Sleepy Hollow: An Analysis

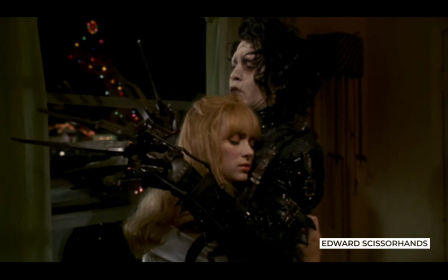There is no denying that Tim Burton has a style. Some call it Burtonesque, attributing the characteristic dark and jagged imagery,
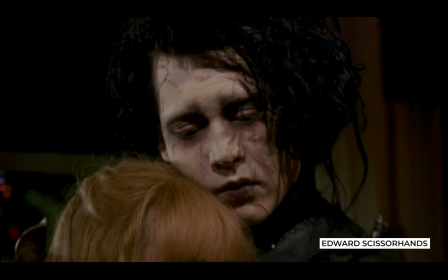macabre story and loner protagonists to Gothic and Expressionist influences.
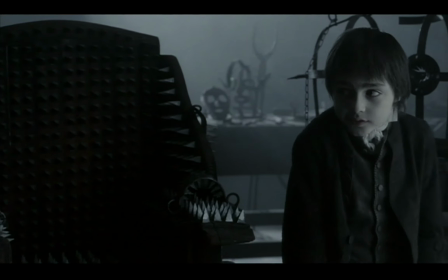Yet a little discussed comparison is between Sleepy Hollow and the German Expressionist movement. First, let's start with some context.
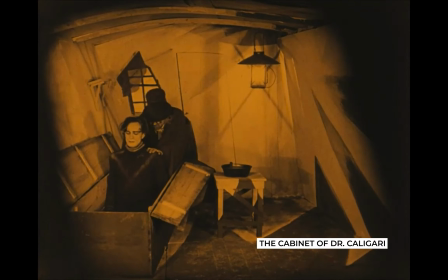German Expressionism was an artistic movement originating in Germany, first appearing in poetry and visual art in the early 20th century.
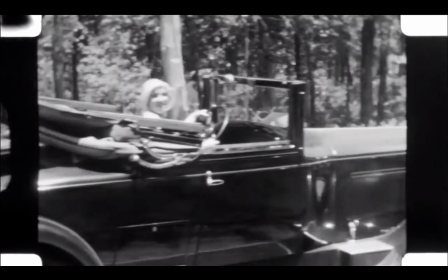Following World War I, the movement made the leap to cinema, with films such as The Cabinet of Dr. Caligari,
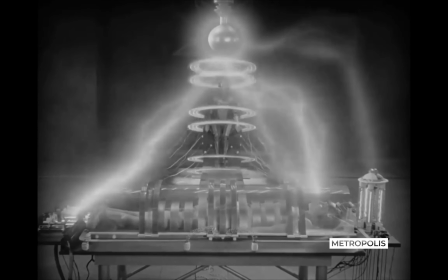Nosferatu, and most famously, Metropolis. Expressionism grew from the then new field of psychotherapy.
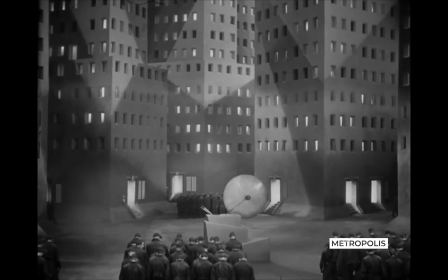Its films dealing with human angst and internal turmoil, expressed through distorted settings featuring jagged-edge tilting architecture,
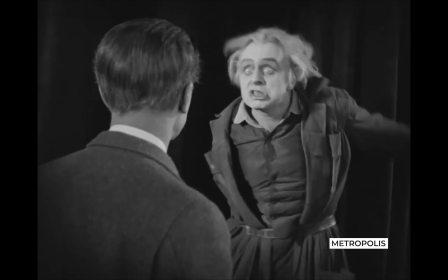high contrast of both light and colour, exaggerated performances, and a pervading sense of horror and the supernatural.
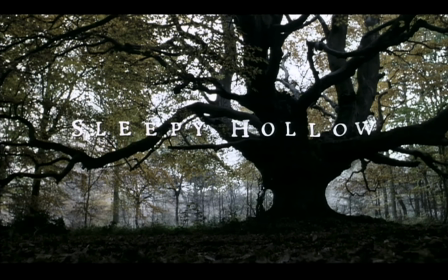This brings us back to Tim Burton's 1999 film, Sleepy Hollow.
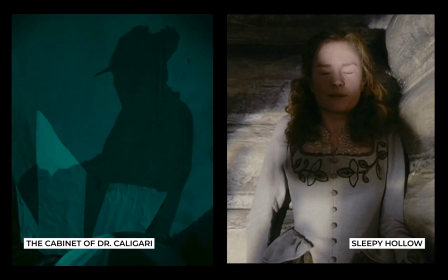The first link between Sleepy Hollow and the German Expressionist movement can be summed up in this quote from Ian Roberts,
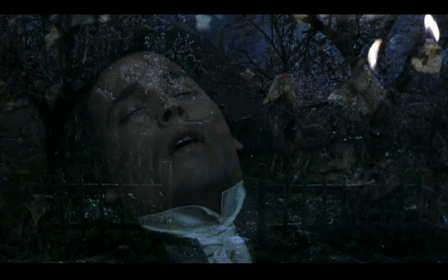describing German Expressionist cinema as having a preoccupation with notions of dream and reality,
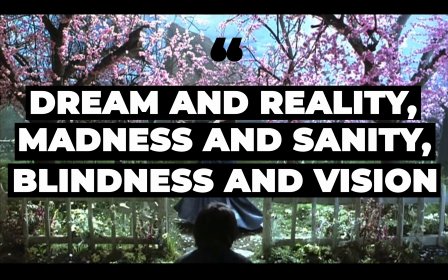madness and sanity, and blindness and vision.
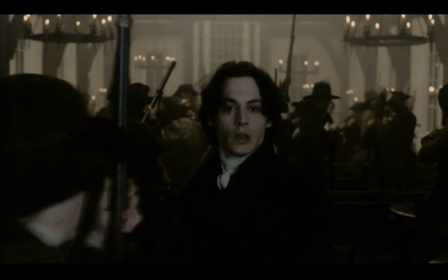This quote could also describe the plight of the film's protagonist, New York Constable Ichabod Crane,
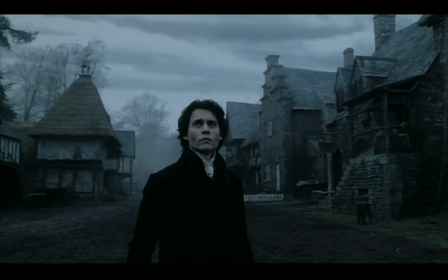who was sent to the small town of Sleepy Hollow to investigate a series of beheadings.
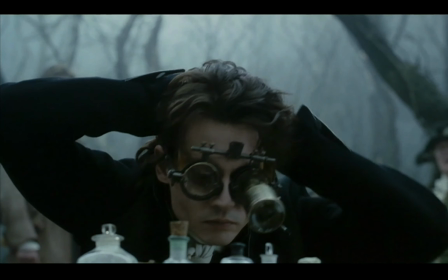Crane, a man of science, is determined the deaths can be explained logically with a mortal perpetrator,
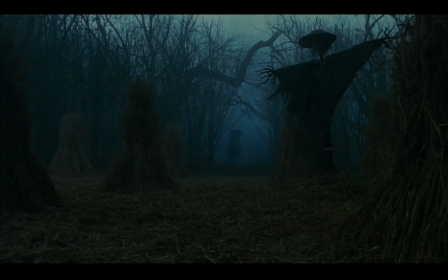while the townspeople whisper about a legendary headless horseman.
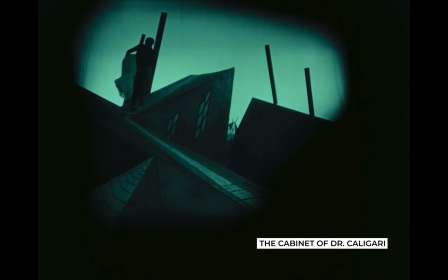There is also an obvious connection between the expressionist aesthetic and the visual style of Sleepy Hollow.
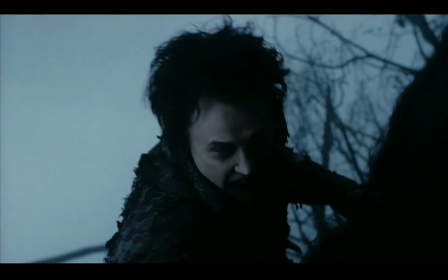Sleepy Hollow, like all of Tim Burton's films, uses a high degree of stylisation,
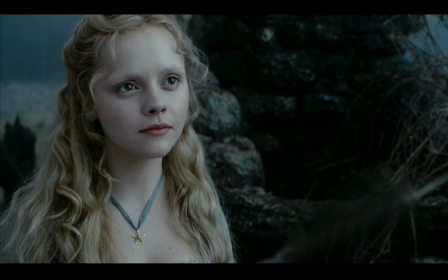chiaroscuro lighting and emphasis on metaphor and symbol, all culminating in his signature distortion of reality.
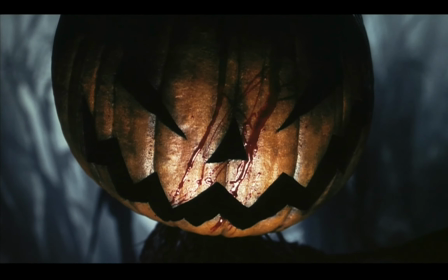The film is most well known for its use of colour. Initially, Burton and Lubezki considered shooting the film in black and white, but ended up desaturating the colour footage in order to create the bleak yet magical nature of the film.
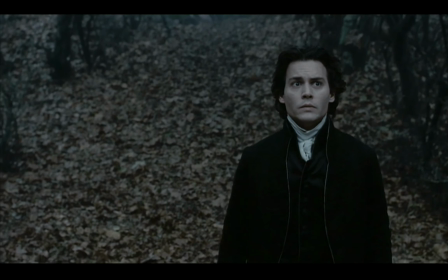Like the German Expressionist aesthetic, the set design of Sleepy Hollow is heavily influenced by the Gothic,
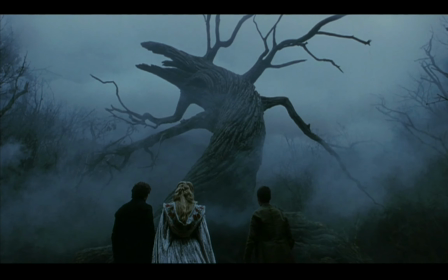using dull colours and dramatic shadows to create high contrast visuals and a sense of otherworldliness.
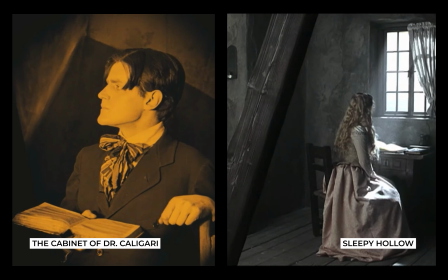The film's production designer himself acknowledges the expressionist influences on the film's set design,
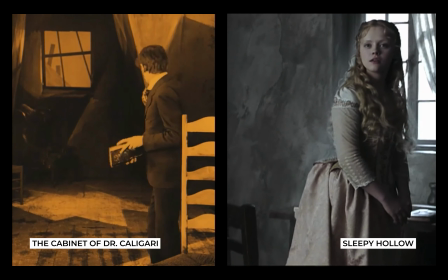saying some of the designs are reminiscent of the old German expressionist films,
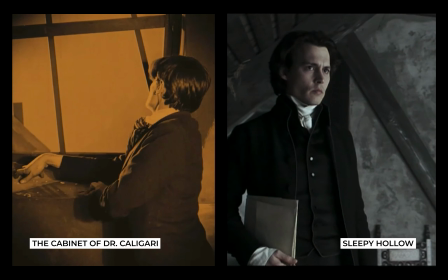The Cabinet of Dr. Caligari and Nosferatu, which have a very strong graphic two-dimensional look within a three-dimensional environment.
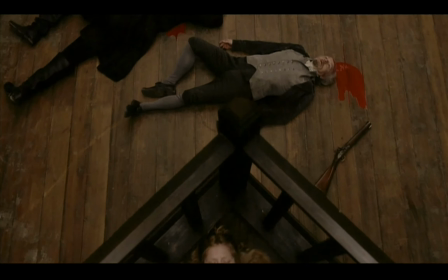The focus on the visuals of the film aligns with the semantic approach of German Expressionism,
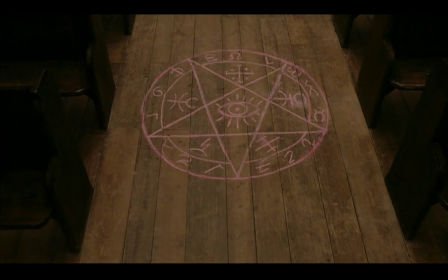focusing on the mise-en-scène and cinematography of the film rather than the structures and the themes.
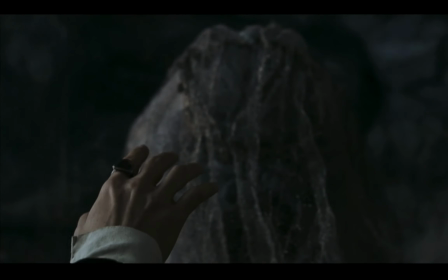That's not to say that no attention is paid to the direction of the film and its themes.
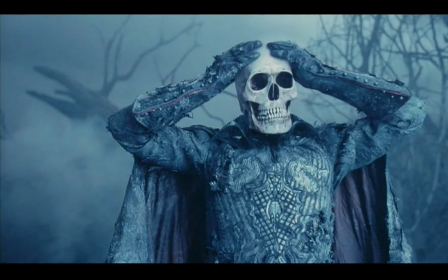Instead of being a simple revamp of a classic American tale,
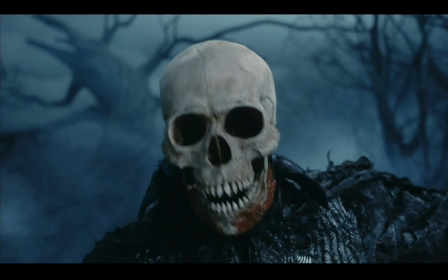Burton uses the clichés and traditional tropes and flips them on their heads to explore themes of power, gender, and spirituality.
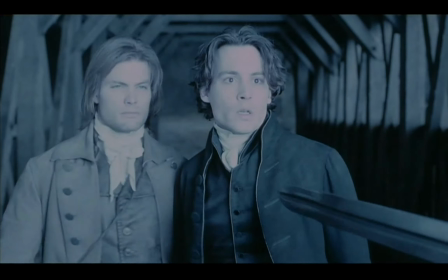These themes align with the film's struggle between legend and logic.
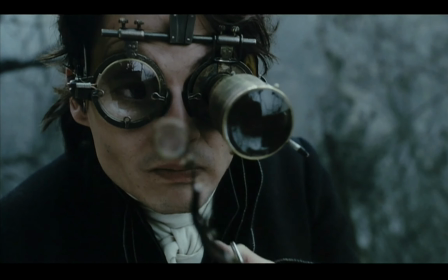Despite Ichabod's firm belief in science, he readily accepts the existence of magic.
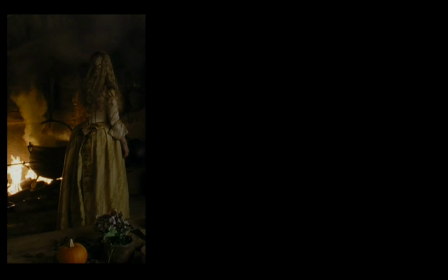The women central to the story, Katrina Van Tassel, Mrs. Van Tassel and her sister,
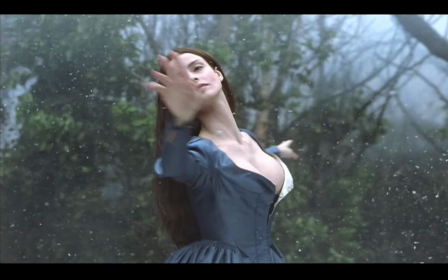and Ichabod's own mother, all practice witchcraft, whether for good or for evil.
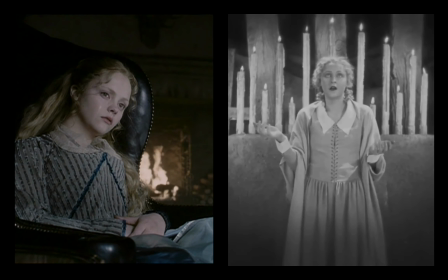Katrina's story in particular somewhat mirrors that of Metropolis's Maria, who begins as an innocent,
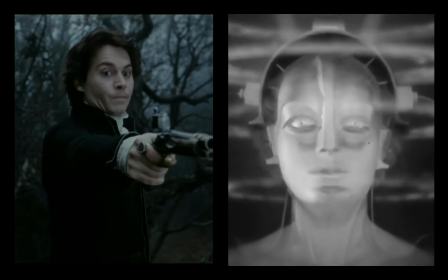saintly figure only for her character to become demonised and blamed for the acts committed by another.
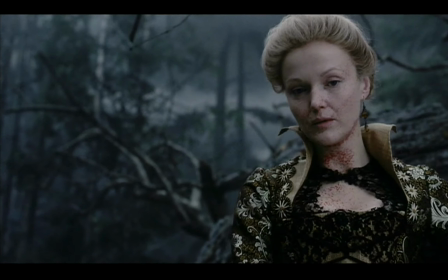The film regularly subverts gender roles, giving women power and making men appear bickering and fearful.
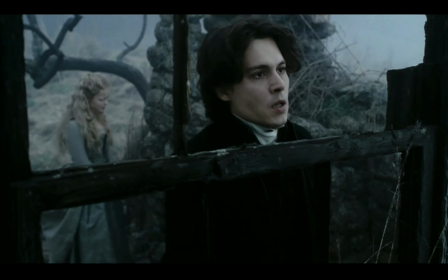Ichabod himself embodies both the stereotypically feminine emotional side and the traditionally masculine rational one.
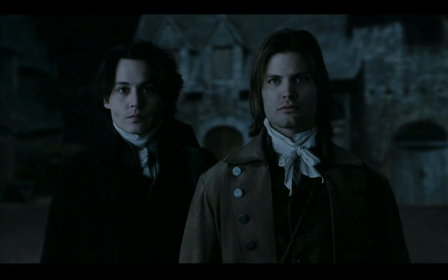Even Tim Burton once described Ichabod as a 13-year-old girl.
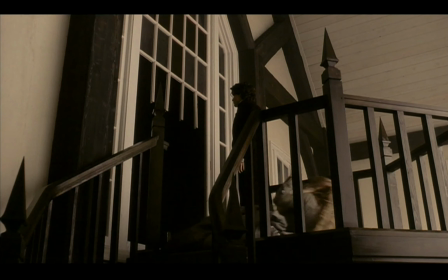This characterisation is developed through Tim Burton's iconic style of melodramatic acting in his films.
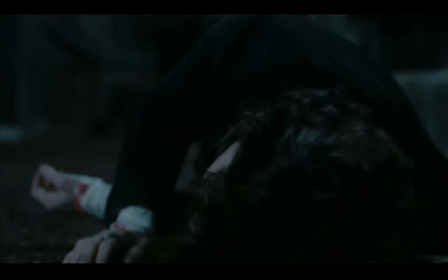Ichabod's stereotypical femininity is displayed through him fainting at the sight of blood,
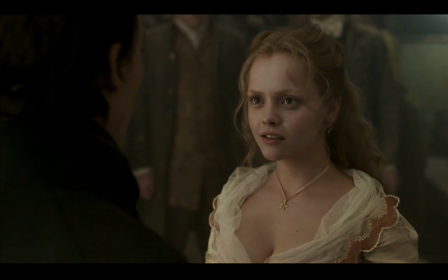lusting over his love interest, and other general contortions of the face.
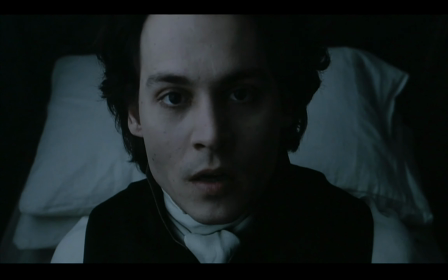The melodramatic acting style doesn't stop there.
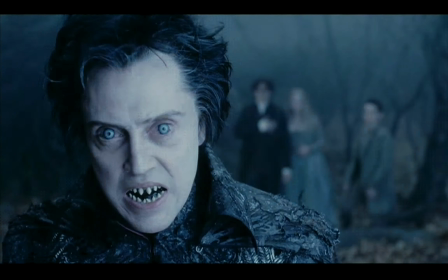Christopher Walken's Headless Horseman is consistently over the top, building the myth of the killer.
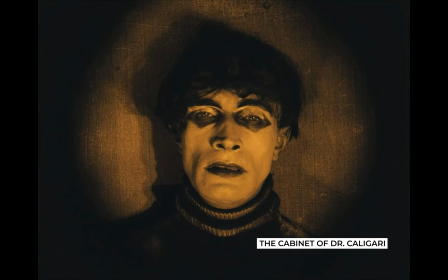This acting style can easily be linked back to German Expressionism,
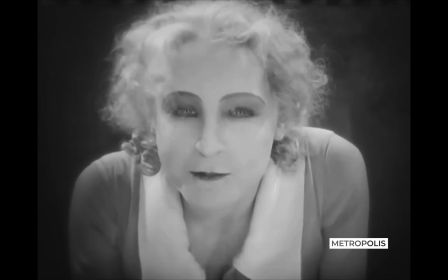where performances had to be dramatic to express emotion and tell the story without sound.
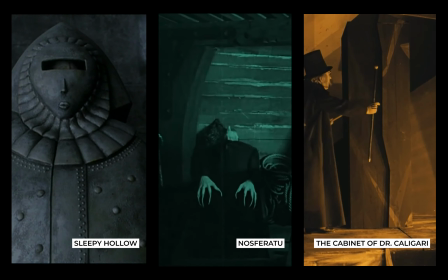A final connection between Tim Burton's style with Sleepy Hollow and German Expressionism can be made in terms of editing.
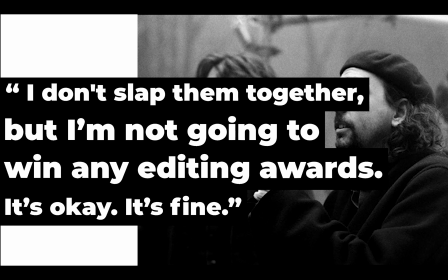While Burton admits to not paying much attention to the editing process, this also applies to Expressionist films.
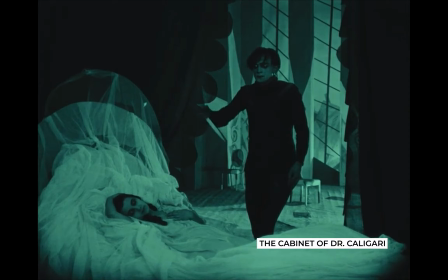Most of the editing was kept very simple, using techniques such as cross-cutting and shot-reverse shot.
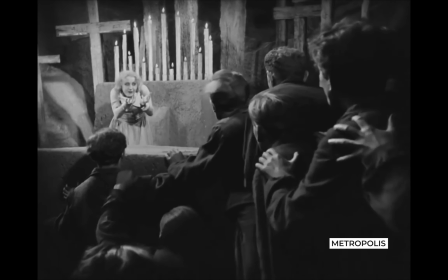Both styles also maintain a slow pace, paying attention to the story and the shots while allowing the editing to remain unseen.
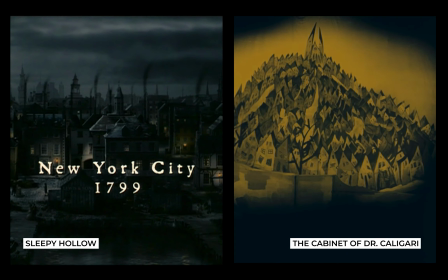There are countless other similarities between Tim Burton's Sleepy Hollow and German Expressionism, both visually and thematically.
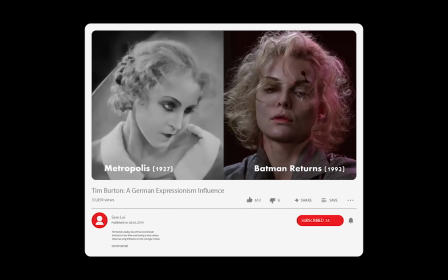It's clear that today, over a decade later, German Expressionism remains an influence on cinema.
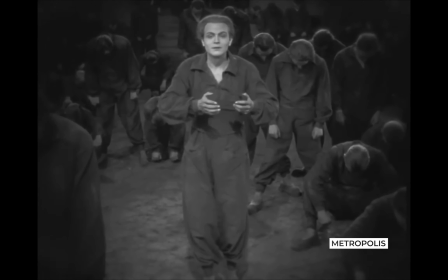The movement communicates a timeless issue of human angst and inner turmoil,
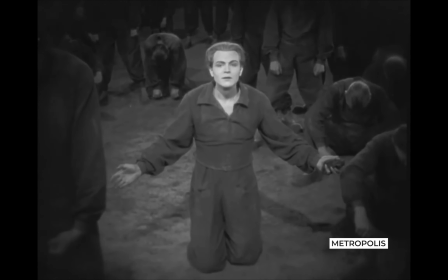while still allowing for exploration into current issues of power, gender, and spirituality.
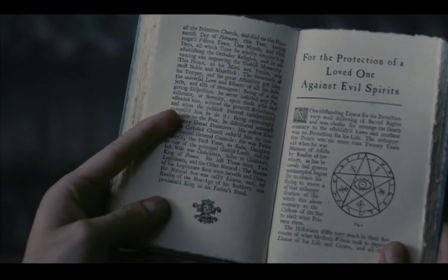In the same way, Sleepy Hollow retells a classic narrative, with the same essential plot points and characters,
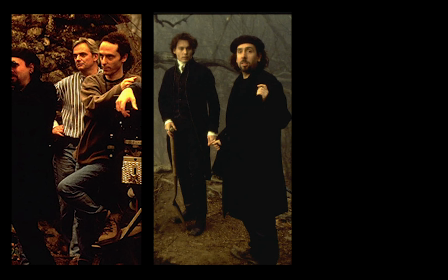while experimenting with cinematography, direction, and editing to revamp the familiar story for a contemporary audience.